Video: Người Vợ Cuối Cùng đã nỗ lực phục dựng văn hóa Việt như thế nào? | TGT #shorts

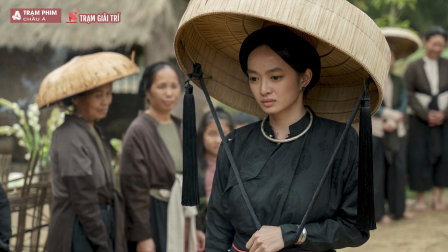0s
người vợ cuối cùng đã nỗ lực phục dựng văn hóa Việt như thế nào. Người vợ cuối cùng là tác phẩm điện ảnh mới nhất của Victor Vũ, thuộc thể loại tâm lý tình cảm.
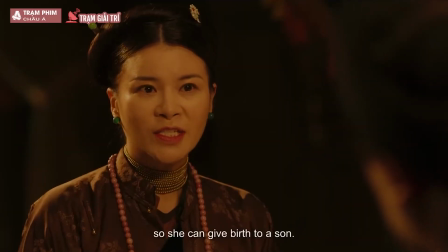9s
Đây cũng là lần thứ hai nam đạo diễn khai thác thể loại cổ trang sau 10 năm kể từ Thiên Mệnh Anh Hùng.
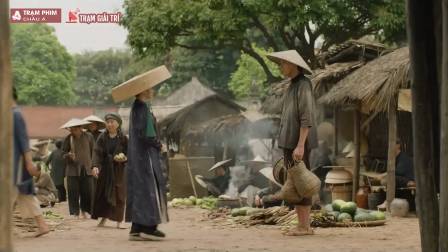15s
Sau những ngày đầu tiên ra rạp,
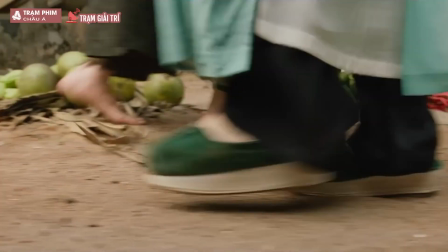16s
Người vợ cuối cùng không chỉ mang đến một câu chuyện tình cảm đầy cảm xúc mà còn thu hút sự chú ý của khán giả bởi sự nỗ lực phục dựng bối cảnh thời phong kiến.
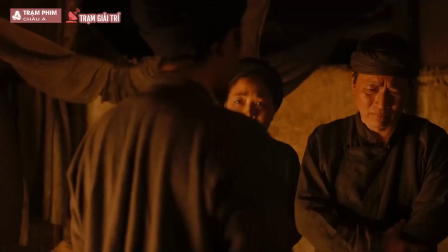25s
Những khung hình nịnh mắt và chỉnh chu đúng chất Victor Vũ đã cho thấy ekip Người vợ cuối cùng có
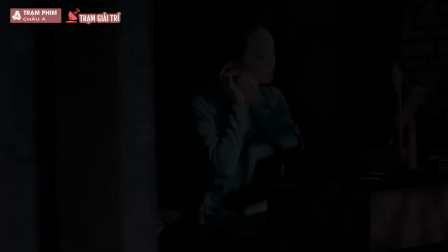31s
một cách tiếp cận đầy cẩn trọng để đảm bảo rằng bộ phim sẽ mang đậm nét văn hóa Việt cho khán giả.
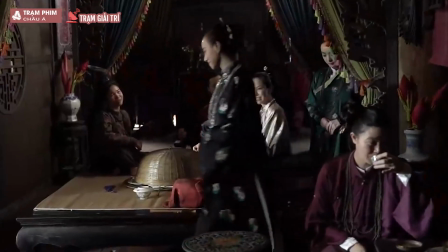37s
Được biết, Victor Vũ và ekip đã tham khảo rất nhiều nguồn tài liệu,
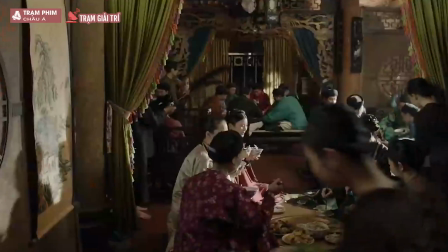41s
trong đó có kỹ thuật của người An Nam để nghiên cứu cảnh sinh hoạt, lao động hàng ngày của người Việt xưa.
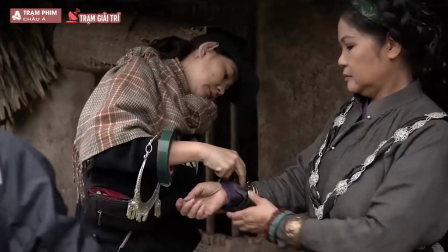46s
Phần nhìn được phục dựng công phu này được thể hiện rõ ở một số cảnh quay giàu tính văn hóa như là cảnh đám cưới,
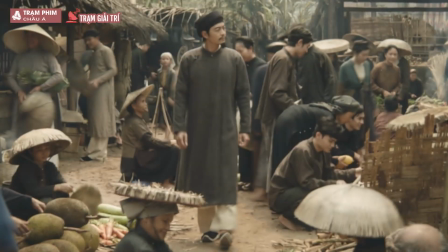53s
ngày nhà quan làm cỗ dỗ, phiên chợ huyện và cách sinh hoạt văn nghệ múa nước rối.
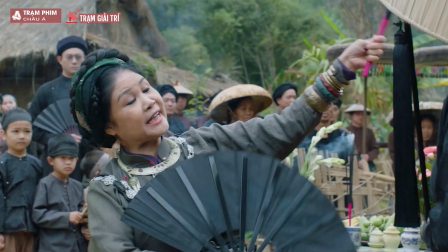58s
Vào ngày mà Linh lên xe hoa về nhà quan, đám cưới được diễn ra linh đình dưới sự theo dõi của đông đảo bà con làng Cua Ngợp.
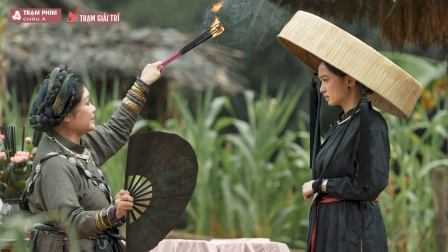65s
Điều kỳ lạ là chú rể không hề xuất hiện, mà thay vào đó là một bà thầy đang hát chầu văn để xua tan tà ma.
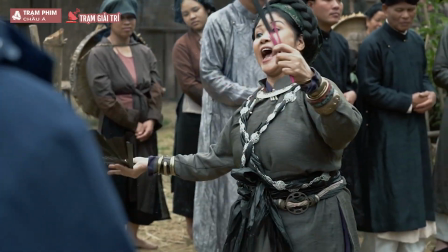72s
Đây là một sáng tạo mang tính châm biếm của ekip Người vợ cuối cùng,
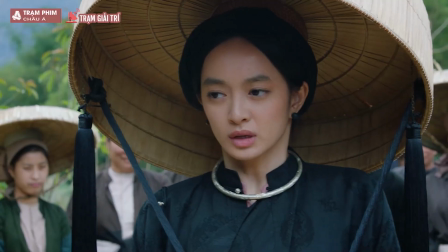76s
bởi lẽ không ai dùng loại hình nghệ thuật này để trừ tà, lại còn trong khuôn khổ là một lễ cưới.
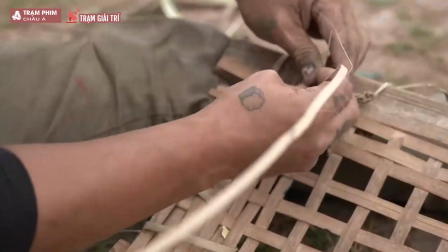82s
Victor Vũ từng chia sẻ, xung quanh ekip luôn có đội ngũ tư vấn để giúp xây dựng một thế giới gần gũi nhất với thời đại mà bộ phim đang diễn ra.
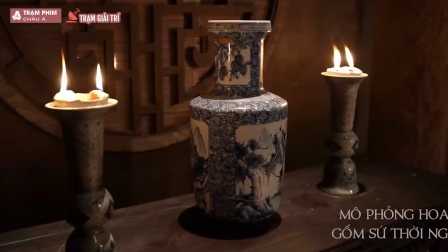90s
Trong phủ quan, tất cả các đồ đạc làm từ gốm sứ như chén, dĩa,
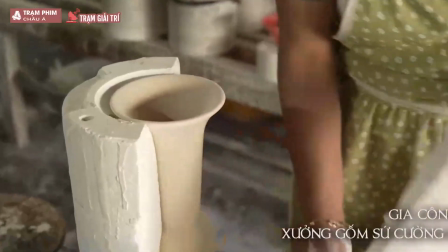94s
bình hoa đều được đặt làm riêng và vẽ tay tỉ mỉ, mô phỏng theo hoa văn của thời nhà Nguyễn.
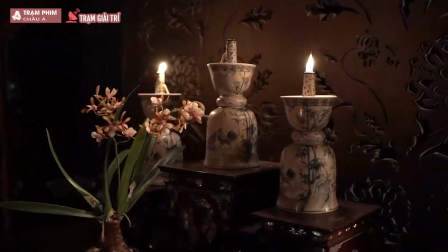100s
Ngoài tông màu nâu được sử dụng phổ biến tại những bộ phim cổ trang,
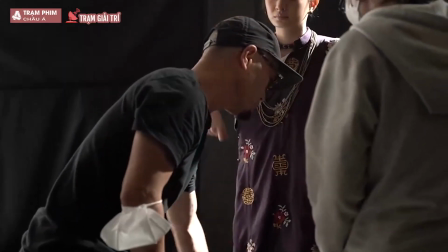103s
giám đốc mỹ thuật Người vợ cuối cùng còn khéo léo kết hợp với các màu sắc tươi trẻ khác như là xanh,
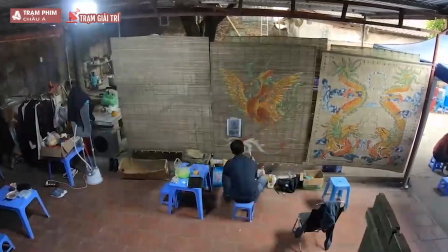109s
đỏ, vàng vào các chi tiết nhỏ trên rèm cửa, nội thất để tạo nên sự đồng cảm và kết nối với người xem hiện đại.
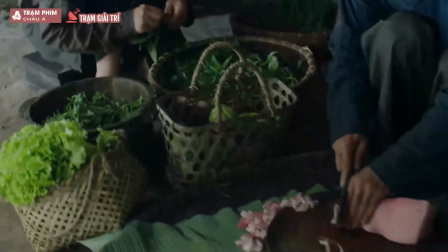117s
Cảnh đám giỗ là một phần đoạn mang đến bước ngoặt quan trọng trong nội dung phim vì được Victor Vũ chăm chút vô cùng kỹ lưỡng.
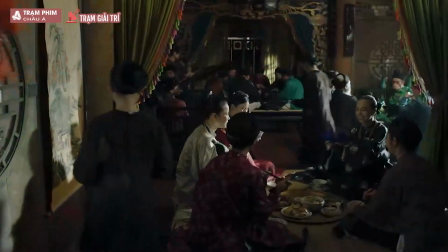124s
Cách sắp xếp mâm trên chiếu dưới đến những câu bông đùa về vai trò của người vợ,
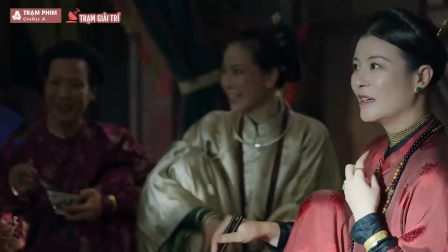128s
có thể thấy đây không chỉ là khung cảnh phản ánh văn hóa đời sống sinh hoạt của
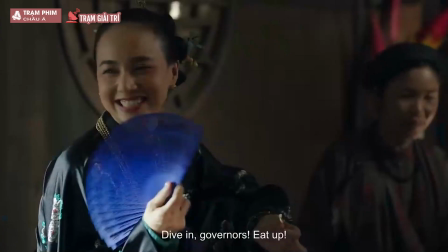133s
người xưa mà còn ẩn ý về sự bất công đối với thân phận phụ nữ tam tòng tứ
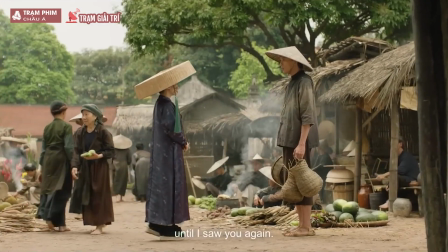137s
đức. Phiên chợ huyện, nơi Linh tình cờ gặp lại Nhân và tình yêu của họ được đánh thức,
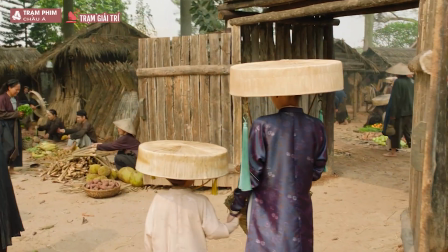143s
cũng là một trong những bối cảnh được đội ngũ sản xuất Người vợ cuối cùng chú tâm xây dựng.
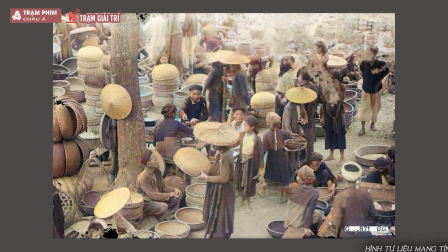148s
Victor Vũ cho biết, khi nghiên cứu các hình ảnh tư liệu, anh nhận ra người xưa rất thường xuyên đội nón.
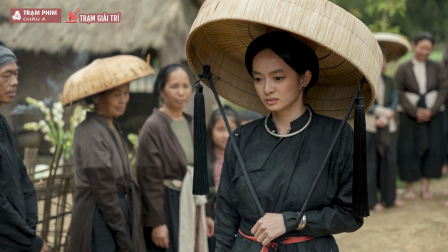154s
Chính vì thế, ekip Người vợ cuối cùng đã chuẩn bị rất nhiều các loại nón khác nhau cho các diễn viên.
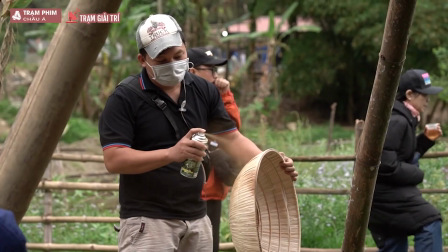159s
Tất cả đều được làm thủ công với những vết xước, vết ố màu để trông thật tự nhiên.
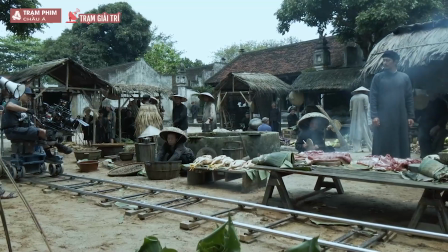164s
Với sự tham gia của hơn 200 diễn viên quần chúng, Victor Vũ đã đưa người xem trở về thời quá khứ và trải nghiệm những buổi họp chợ tấp nập bình dị.
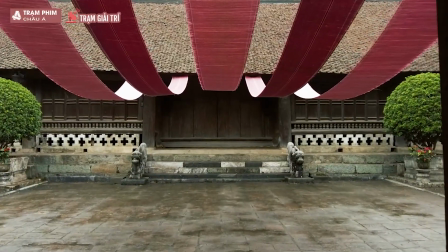173s
Ngoài ra, để tạo nên những thước phim đậm chất Bắc Bộ cổ xưa, đoàn phim Người vợ cuối cùng đã sử dụng nhiều bối cảnh nổi tiếng như Hồ Ba Bể ở Bắc Cạn,
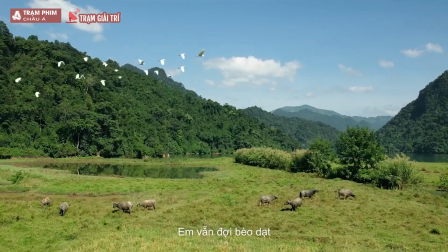181s
Đình Vân hay là Đình So, ngôi làng cổ đẹp nhất Việt Nam được xây dựng từ năm 1673.
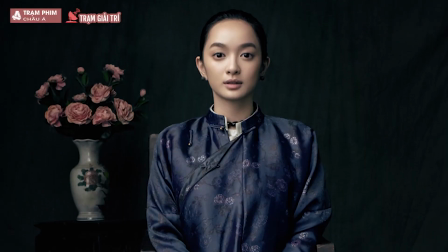188s
Phần hình ảnh của các nhân vật cũng khá ấn tượng.
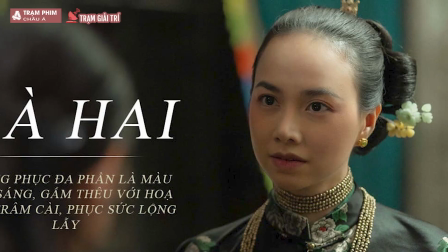191s
Phục sức của ba bà vợ nhà quan tri huyện đều phản ánh đúng tinh thần sáng tạo trong khuôn khổ của Victor Vũ.
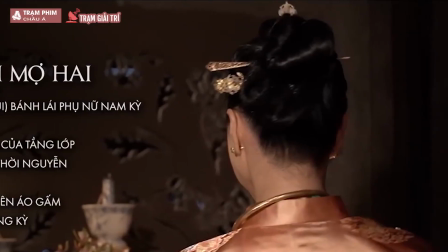197s
Kết hợp áo ngoài ngũ thân tay thụng, ngũ thân tay chẽn, kiền cổ, trăm cài tóc cho đến nhiều kiểu tóc khác nhau.
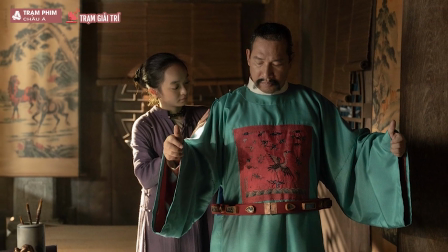204s
Áo của quan huyện có những hình thêu cầu kỳ trong khung vuông nằm giữa ngực.
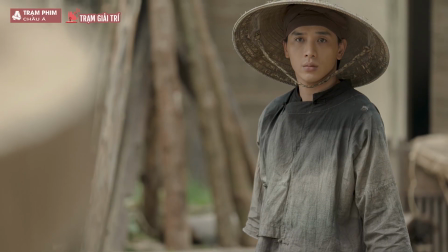208s
Người thuộc tầng lớp thường dân như Nhân lại mặc quần áo mang chất liệu vải thô, hơi nhăn, màu nâu hoặc xám nhưng bạc màu, cũ kỹ.
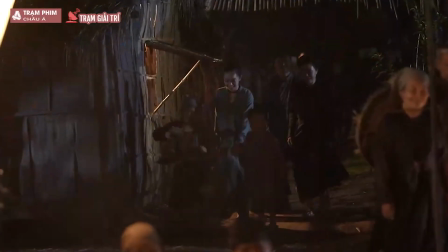217s
Cái hay của Người vợ cuối cùng là không khẳng định bộ phim hoàn toàn sát sử hoặc
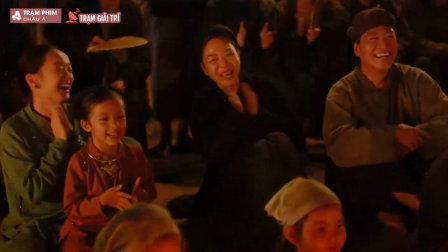222s
thuần túy miền Bắc mà nỗ lực tôn vinh nét đẹp văn hóa của cả ba miền Bắc Trung Nam.
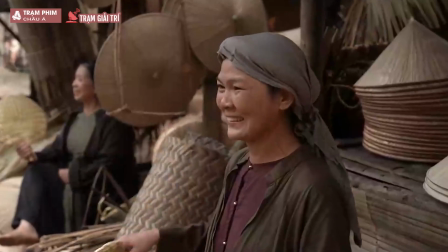227s
Cộng hưởng với những yếu tố sáng tạo và phóng tác cho phù hợp với hơi thở hiện đại,
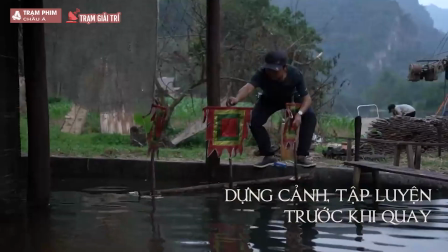231s
phim đem lại cho khán giả một trải nghiệm vừa thẩm mỹ, vừa điện ảnh lại vừa rất Việt Nam.
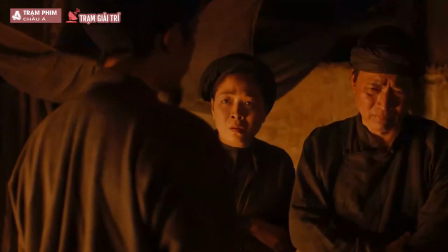237s
Có thể nhận xét rằng, bộ phim đậm chất Việt Nam nhất năm 2023 lại đến từ một đạo diễn đã sinh sống từ nhỏ tại nước ngoài.